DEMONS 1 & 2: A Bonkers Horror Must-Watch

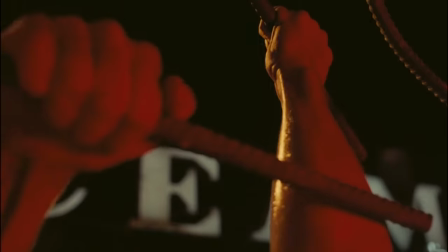A glowing theatrical hellscape. It's a feeling of real heat, like the sweaty enclosed theater is turning into hell itself.
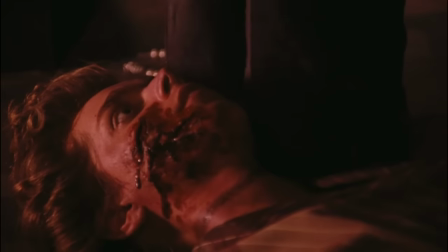But the film doesn't underline it. It just makes us feel that increasingly oppressive atmosphere. As far as the special effects go, supervisor Sergio Stivaletti brings to life our titular monsters in both films.
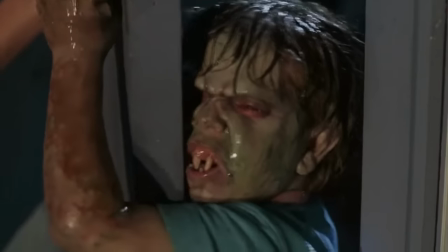Given that Demons 1 and 2 are filled with legions of the damned, the demons range from your most run-of-the-mill creatures,
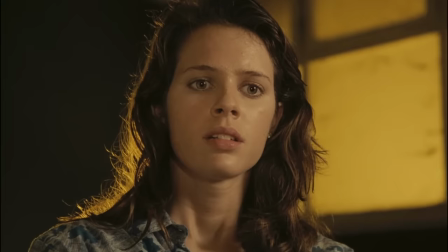which are mostly people with discolored skin and massive teeth made possible with makeup and toothy dentures,
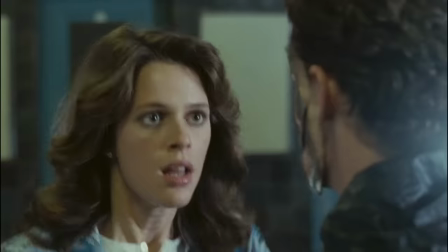to the scarred, chrome-mask-wearing secret villain, played by director Michel Suave.
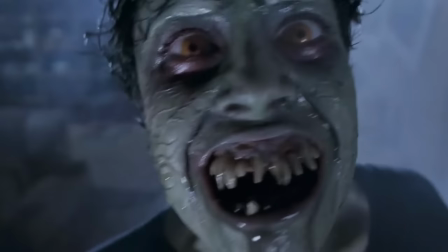Add in a little sweaty, veiny discoloration here, some close-up boils popping there,
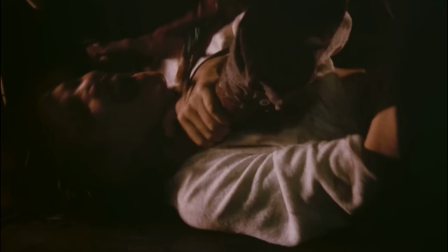and you have twisted humans whose possessions have removed them far from their normal selves.
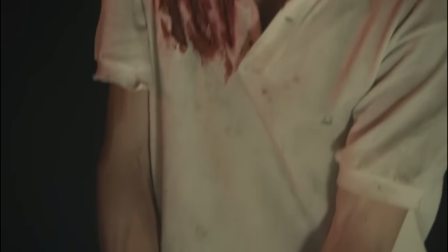Both Demons 1 and 2 share some similarities in the execution of their demon special effects.
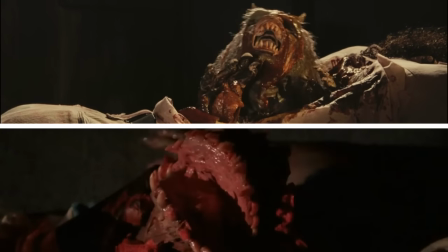They're similar makeup. A demon bursting from a possessed at the worst moment possible, glowing eyes on a massive group running through the halls,
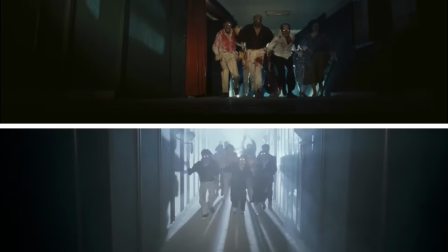made possible with refractive paper taped to eyes and just the right angle on the light to make them glow,
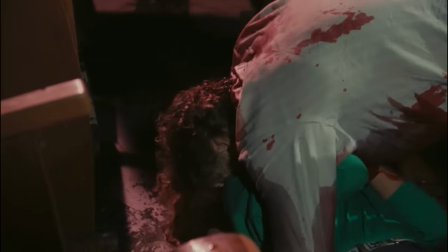and lots of slime to make them suitably icky. I wouldn't say there's anything groundbreaking about the effects of demons or its approach to horror,
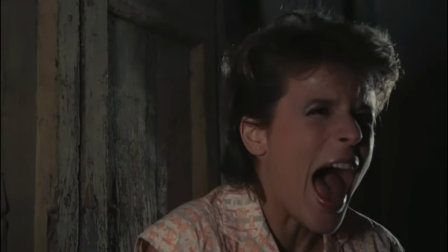but its commitment to thrilling the audience is at the exact pitch that I love.
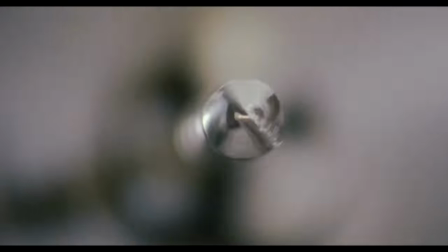It's equal parts cruel gore explosion like Fulci's best films, and part spookablast rollercoaster like Sam Raimi's Evil Dead 2,
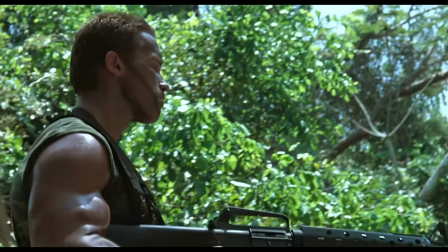the greatest movie of all time, ranking just above Predator, Kiki's Delivery Service, Chungking Express,
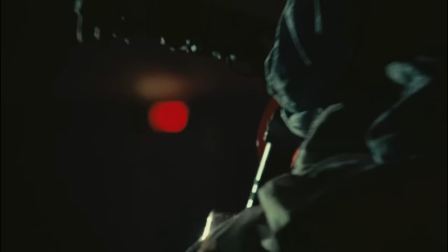Before Sunset, Shin Kojira, and my personal favorite movie, The Good, the Bad, and the Ugly. The success of Demons, both in Italy and internationally, thanks to the rise of home video,
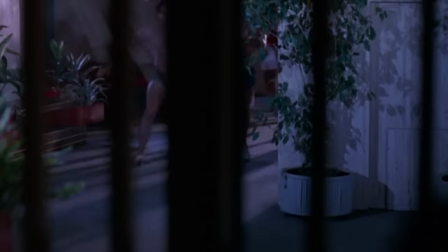spurred on a sequel, which began shooting just seven months after the release of the first.
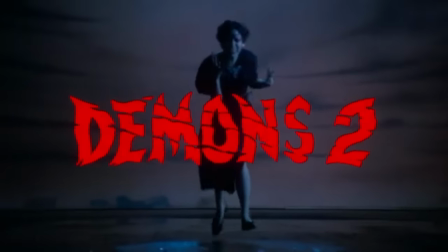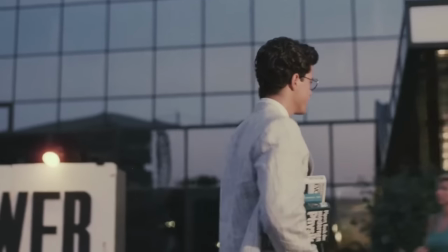Demons 2, also directed by Lumberto Bava and written by Argento, Bava, Ferrini,
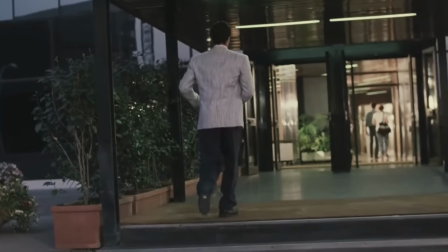Sacchetti, and Sergio Stivaletti, is, well, pretty much the first Demons, but now in an apartment building.
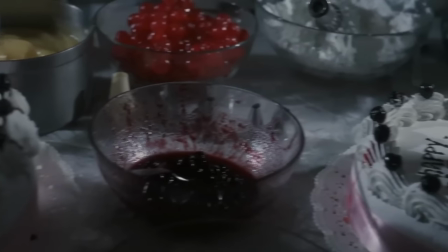Demons 2 opens with an English voiceover reminding viewers of the events of the first Demons.
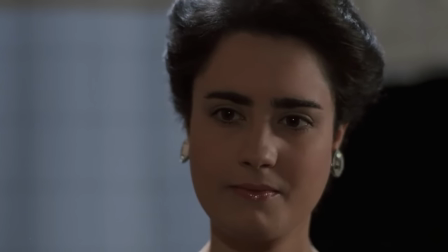But in this sequel, the events of the first movie are just a film.
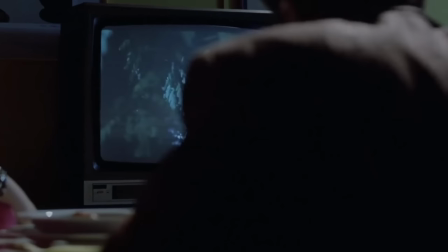Like the original, our protagonists in the real world watch a horror movie that starts to affect reality.
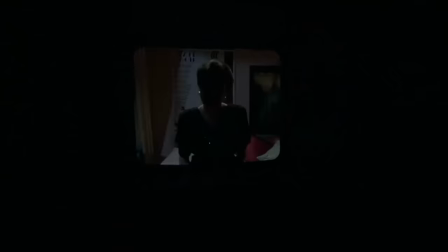There are some twists, however, including television being the portal for Contagion, complete with a really cool POV shot of the curse coming for its first victim.
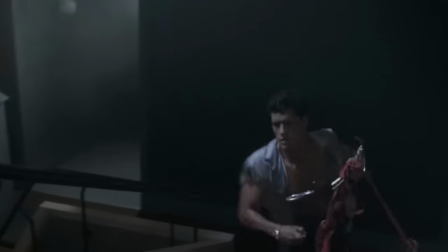Overall, I don't think The Demons 2 is quite as good as the original, but I love that it takes a little more time to establish motivations and struggles for quite a few characters,
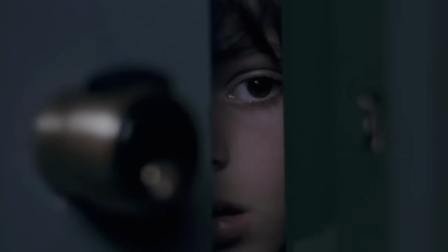setting them off on their own small arcs separated across the building. The greater variety of locations available in the apartment, an elevator, lots of different units, a gym,
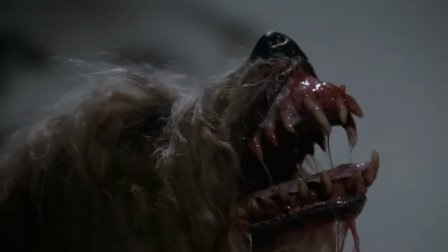the parking garage, means that every set piece feels different from one another, and the film really feels massive.
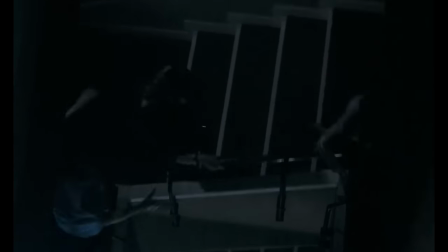The apartment-wide rampage, from top floor to basement garage, is actually something I was hoping would happen in Evil Dead Rise.
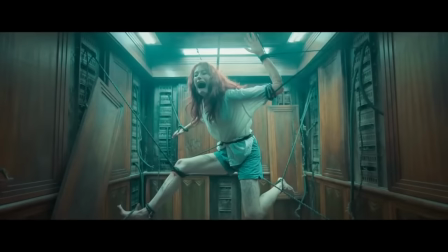And while I think that Rise is an overall stronger film due to its sharper focus and better characters,
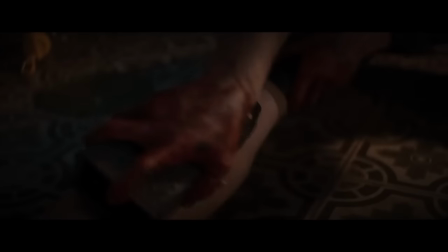the total usage of the building is something few films have been able to do justice to like Demons 2.
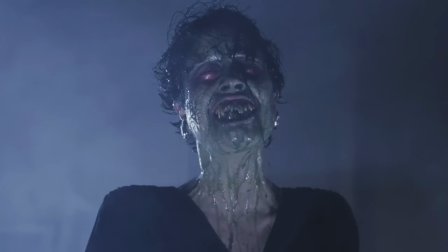Having Sally be our central demon, not just the first infected but the major antagonist throughout, is a positive as well.
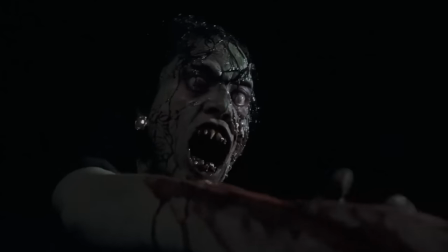I often find that horde movies can get a little lost without a central villain to put your fears on.
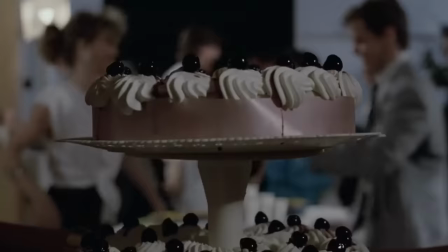And here, Demon Sally is a brutal, unstoppable pursuer. But she's got the smiths and the cult playing at her birthday party, so I guess I can forgive her.
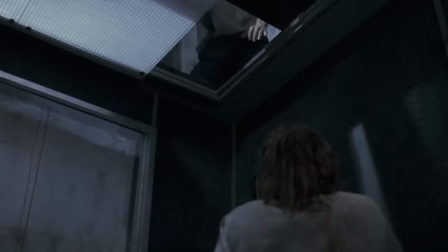Because of Bava and Argento wanting TV sales for the film,
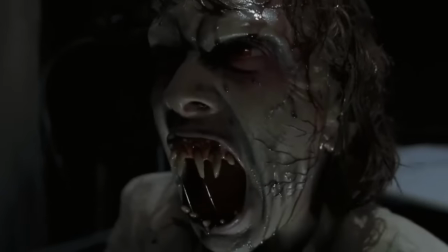Demons 2 is a little less violent and gory than the first, relying on more slime and ooze than blood and guts.
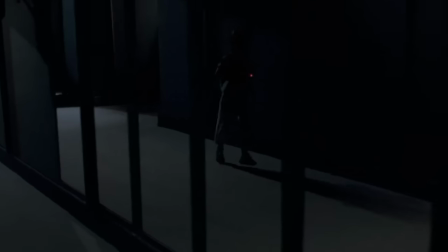But it's actually scarier and more tense. Having dark, quiet apartment halls and units as the location of our horror,
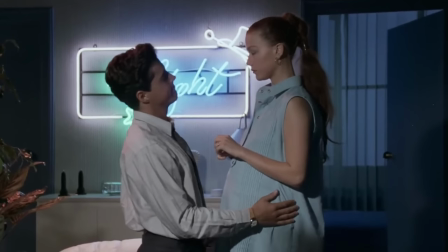with Battaglia this time using dark blues for a cooler, modern feel, along with having characters that include a young boy and a pregnant woman,
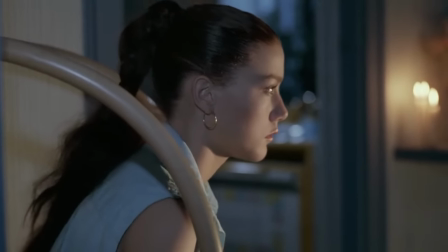makes it feel a little more high stakes and closer to reality.
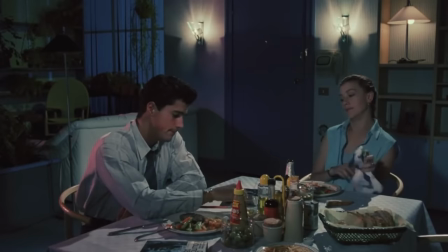It's also harder to tell who our main characters will be at first, before paring down to David Knight as George, uh, another George, and Nancy Brealey as the pregnant Hannah.